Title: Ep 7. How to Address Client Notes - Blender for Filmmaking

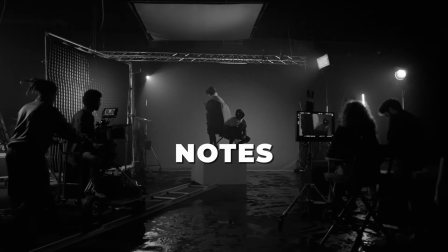0:00 In this episode, we're going to be covering a variety of different examples of notes that we could typically be receiving from a director or client that we would have had on our shots,
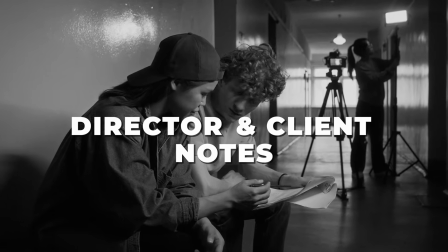0:08 and how to go about addressing them.
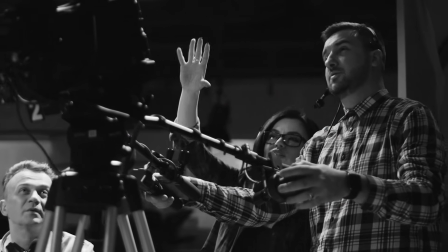0:14 Receiving and addressing notes is a pivotal and important part of visualization and allows us to get closer to the director's original vision,
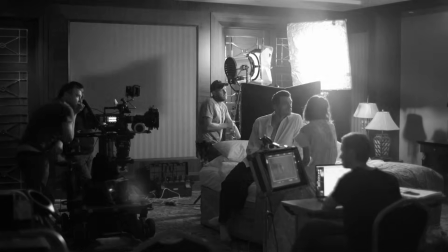0:21 or even give the chance to offer up and explore new creative ideas too.
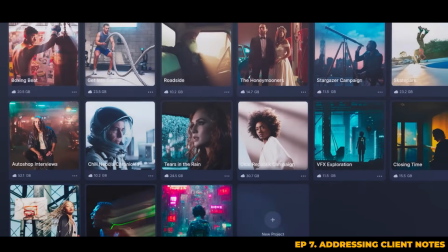0:27 To begin with, I just want to tell you about one of the brilliant tools that we like to use for visual collaboration within your team called FRAM.io.
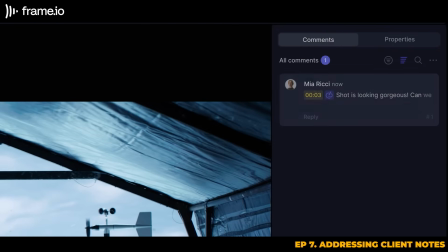0:35 You can use it to review media files such as images and videos, whilst being able to make notes and drawings in real time or offline.
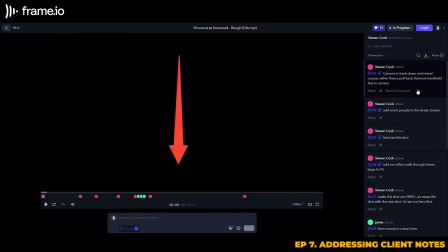0:44 For those of you familiar with the software SyncSketch, it works in quite a similar way. Anyone with a link provided to them can join as a guest and view and contribute to the project, making it such a fantastic tool for video collaboration and note making.
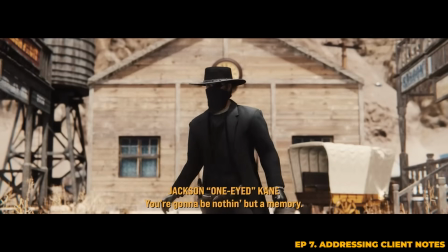0:57 At our current stage, we have a first pass of the entire sequence completed and in a solid place with a full edit having been put together from the client.
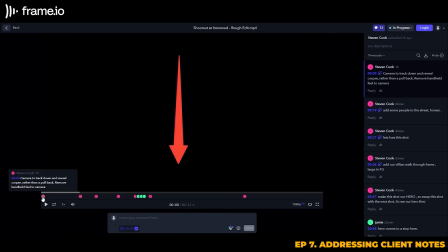1:05 Now that we've gone through the edit, let's see what notes the director has left for us. Right off the bat, the first note is the camera work in our opening shot. So the director wants the camera to track down and reveal the corpse, rather than pulling back and keeping that handheld feel like in the original shot.
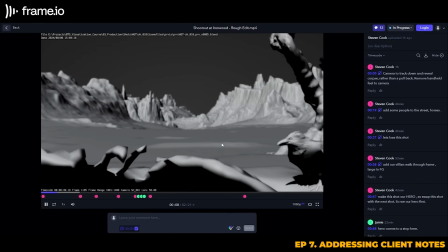1:22 In the original, we had a handheld shake,
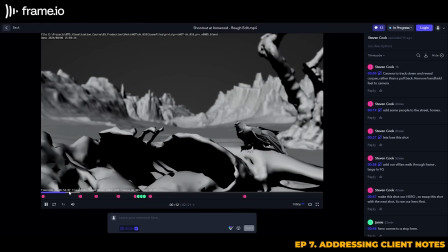1:25 but the new direction is to have a more static camera with a tilt down to reveal the scene, instead of the backwards track to reveal.
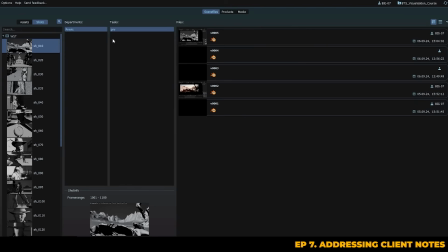1:32 So let's go ahead and tackle this first. It's always a good idea to create a new version when making changes, especially when other members of your team could be making variations or going back and reusing the original version. To start with, we'll copy the latest version of the Blender file into our variation 01 task that we've just made.
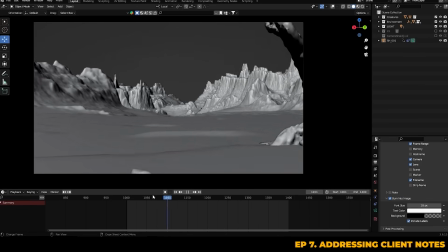1:51 Then we can dive straight into making changes. So the first request was to remove the camera shake, which is pretty simple enough.
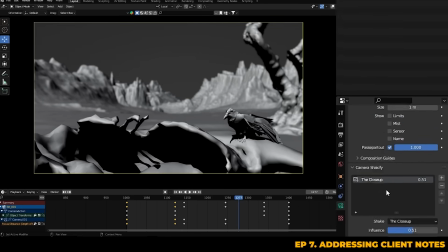2:00 We can just go into the camera settings and down to our Shakeify add-on and just remove the shake by hitting the minus button on the right.
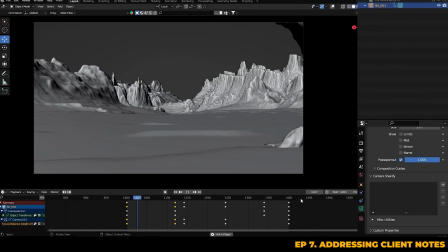2:06 This will make sure that the camera feels more static, like it's on a tripod or a track.
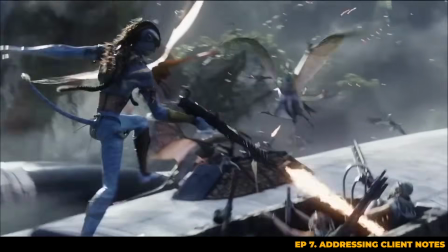2:11 Remember, an important rule and one of the best ways to sell VFX and make it feel more
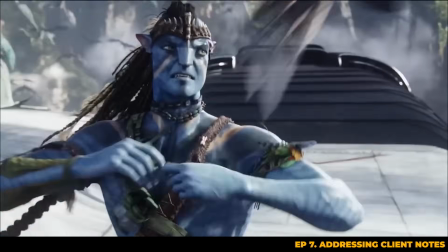2:16 real is by creating camera moves that would be physically possible in real life by a real camera operator.
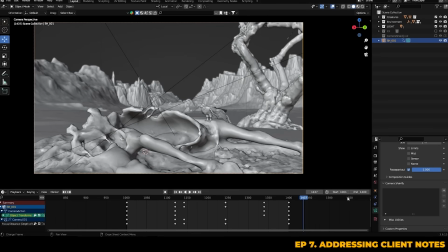2:21 Now we can go ahead and find a good framing. We can frame up this wider section where we can see a bit more of the tree in the midground, as it helps to create a border around our subject. I'll set a keyframe for the initial position and then remove the rest of the keyframes to keep the camera in its current position. So from here, the next part is to deal with the tilt.
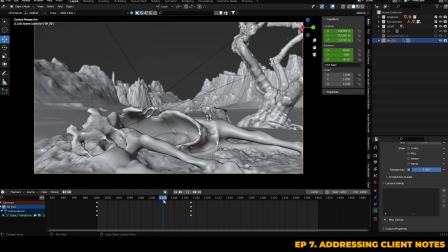2:40 So let's set it so that the camera slowly tilts down to reveal the environment, eventually focusing on the crow picking at the carcass.
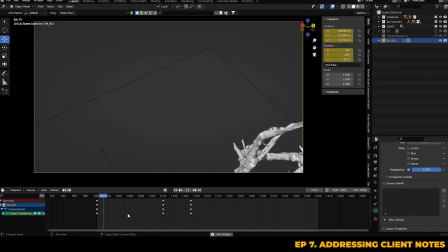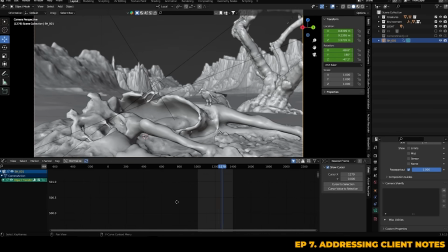2:53 So if we just go into our graph editor, we can stretch the keys out on our x-axis so that the speed of the tilt now takes longer.
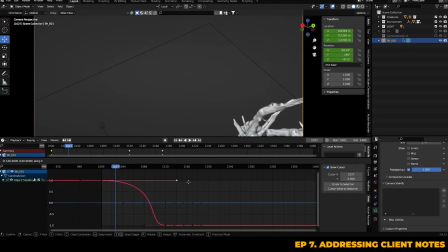3:01 We want to make sure that we're using Bezier keys at the start and end so that we get a gradual start and stop instead of an immediate halt, sort of to create more of an easing effect. Now, the shot has a nice slow curve that establishes our environment before we pan down to reveal the subject and then the crow.
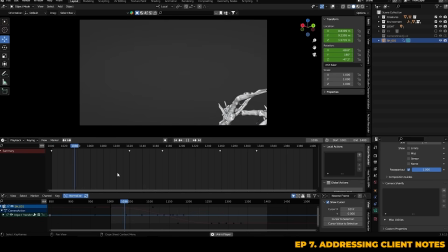3:19 I'd say that we've covered that note well. So the camera shake is gone, we have a nice smooth tilt down, and the camera is remaining static.
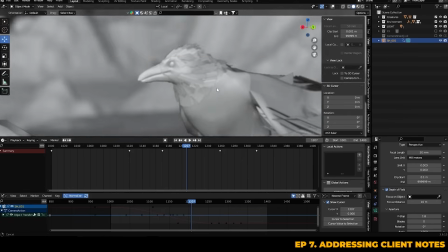3:30 Before we finalise though, I think it's important that we check the depth of field to make sure our focus is sharp on the crow.
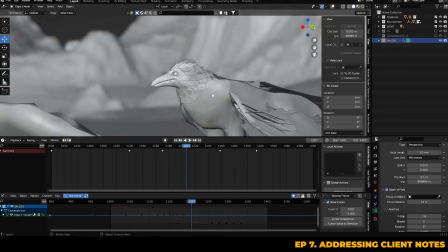3:38 Now you can see we're properly focused on the crow, and the shot is looking much better.
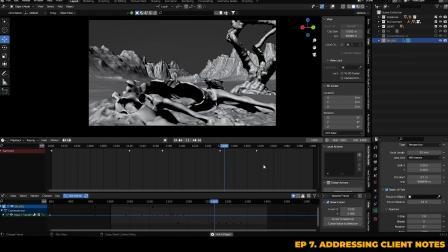3:43 I think we should also do a minor lighting tweak just to draw more attention to the crow by adjusting the sun's direction a bit.
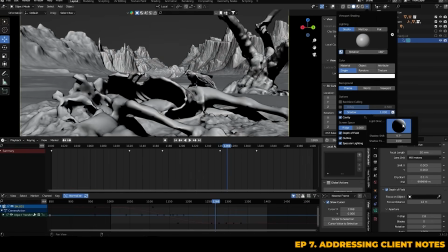3:51 It's subtle, but you can see that it helps to keep the focus where we want it, on the crow. So making that the brightest part of the shot is really important.
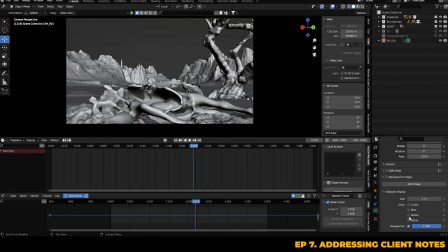3:59 One last thing is to just go ahead and check the composition. So we can go ahead and turn on the rule of thirds guide to ensure that the framing is lining up nicely.
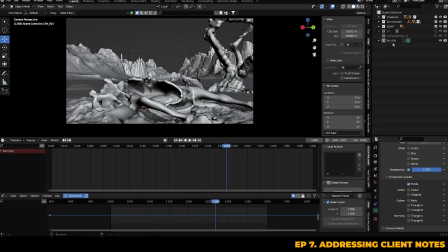4:09 As you can see, currently it's not quite hitting the mark, so we can just nudge the camera slightly so that the crow ends up in the middle third.
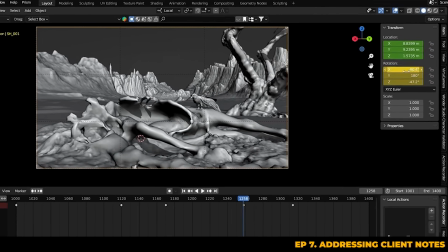4:21 That's now looking a lot better.
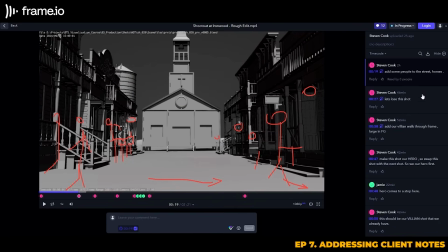4:25 So with that note addressed, we can now move on to the next note, which is to add some more life to the street in shot 2, as it's currently looking quite empty and flat in its current state.
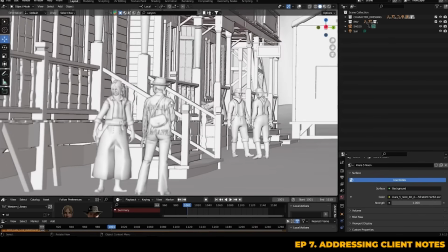4:37 So we can actually just go ahead and add in some characters in the midground and in the background, so we can make the town feel a bit more lived in.
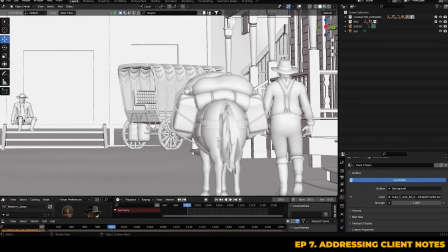4:47 And maybe we could also go and add some horses and some more detailed environment assets, like this stagecoach, for example.
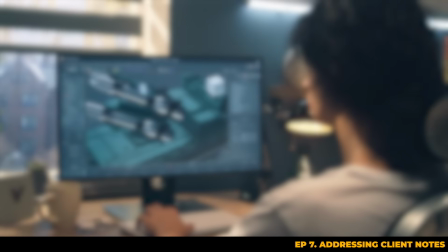4:55 As visualization artists, we're given the option to have some creative input here to offer up ideas and options to the director.
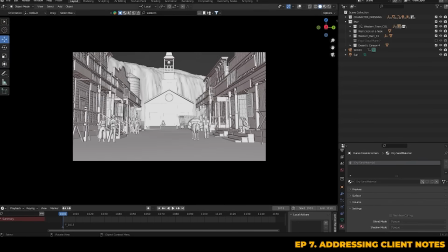5:04 For this shot, for example, we can creatively suggest that adding something to the foreground would help to frame this shot better and add more depth.
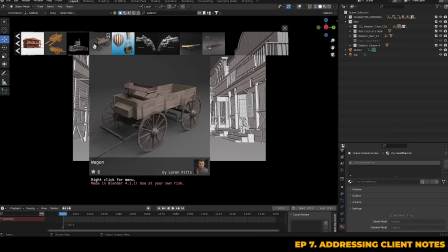5:13 So we can just grab a couple of assets from Blender Kit that we feel make sense for the context of this scene, such as this wooden wagon and this set of wooden crates.
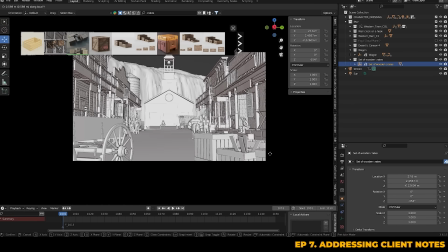5:26 And you can just place these strategically in the foreground. You can see how now the focus is more on the center of the frame,
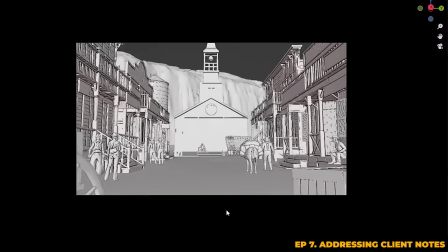5:35 as these objects are framing the shot and guiding our eyes to the important points on screen.
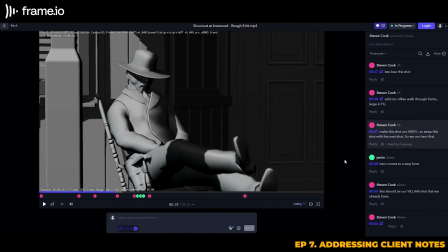5:44 So the next note, in shot 4, we can see that the director wants our hero to be walking through the frame in this shot, sort of establishing him first entering the town. It'll also help us to get a better sense of direction if we do this, as well as adding some more drama and build up to the actual scene itself.
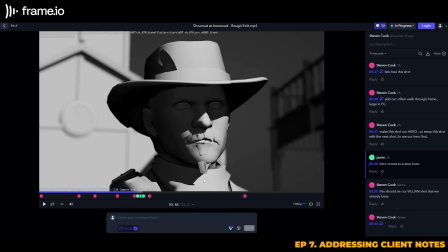6:01 In the shot after this, we actually have the hero just standing in front of the church. But now the note from the director says that we want to establish him entering the town.
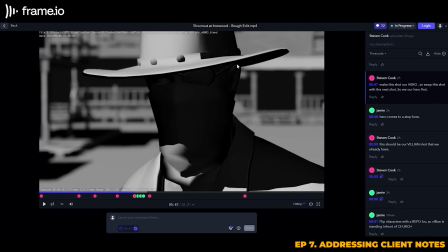6:10 It's important to note that later down the line, we're going to need to flip the characters so that the villain is now in front of the church and not the hero, as their positions have actually flipped.
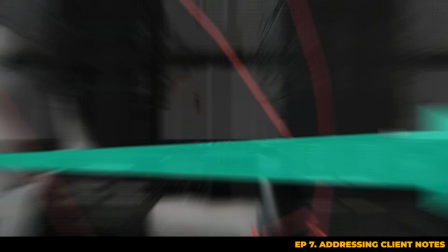6:18 Let's just start with a note on shot 4. Now we can go ahead and bring in our hero to the shot.
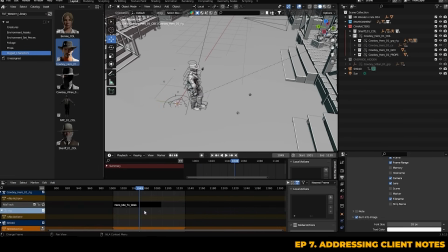6:23 We can clean up the outliner and then append in the walking animation that we retargeted earlier.
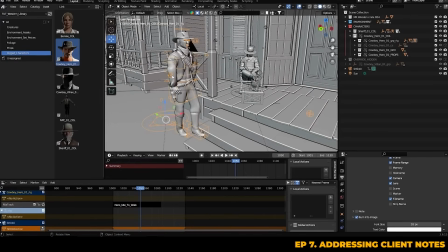6:29 On first look, there are a few issues with the arms, but that's easy enough to fix by removing the keyframes on the IK poles of the elbows.
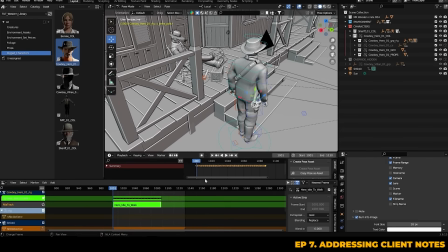6:37 You can edit the keyframes of animation layers in your NLA editor by hitting Tab.
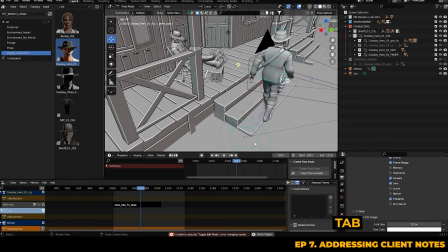6:42 The layer will go green and then give you access to the keyframes within that layer. And there you go, just as simple as that, shot 4 has been addressed.
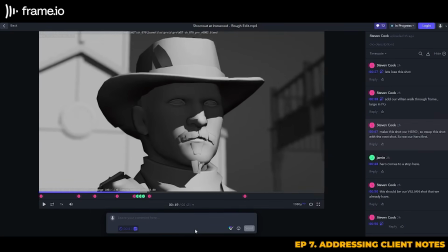6:50 Our hero now walks through the frame. The next note is for shot 7, and we touched upon this earlier. We've now established that our hero is actually just walking into town and that he's swapped places with the villain, and the villain is now the one standing in front of the church.
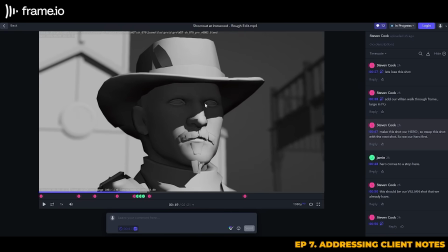7:05 With the shot in its current state, we haven't actually established the hero coming to a stop, or him being in the correct location at all. So we're going to need to change the dynamics of the shot entirely, but we still need the camera to stay on the same side of his body that it currently is.
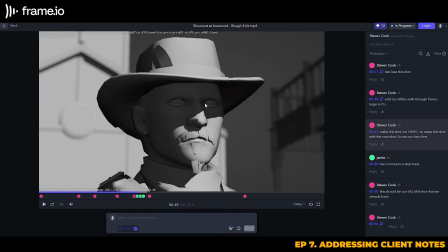7:19 There's a pretty simple setup we can do to easily flip the location of our two characters whilst maintaining theirs and the camera's current animation and local positions. We can do this just by using an empty plane axis. So let's create an empty locator
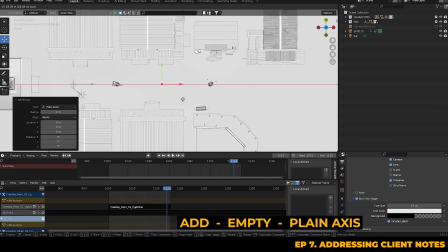7:34 and place it roughly between our two characters, or roughly at the central pivot point between the two.
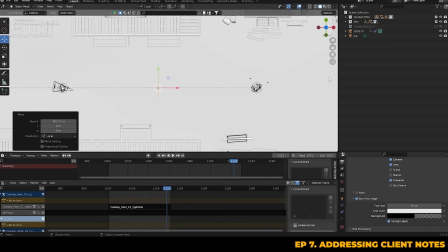7:40 What we'll do here is parent the camera and the characters to this empty.
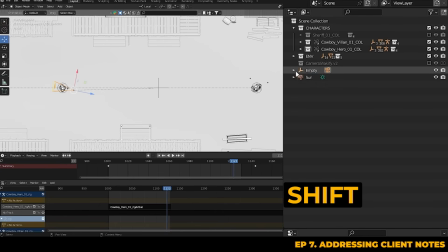7:44 You can either hold shift and drag the camera and characters under the empty in the outliner, or you could simply use a child of constraint to the camera and the characters, and then select the empty plane axis as the target object.
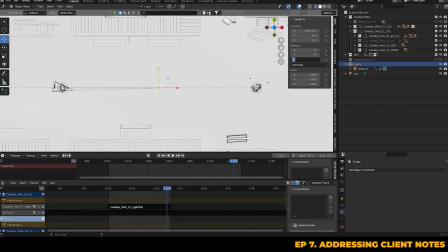7:58 Now with that set up, we can simply rotate the empty locator 180 degrees, and just like that, the characters have swapped places while the camera and animations have remained fixed.
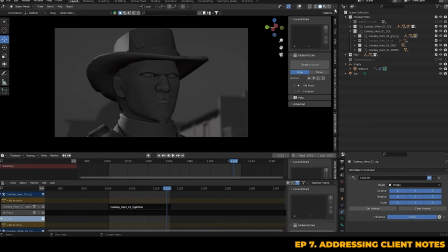8:10 With that done, we'll need to address the lighting. Since the characters have swapped sides, the light now might look off.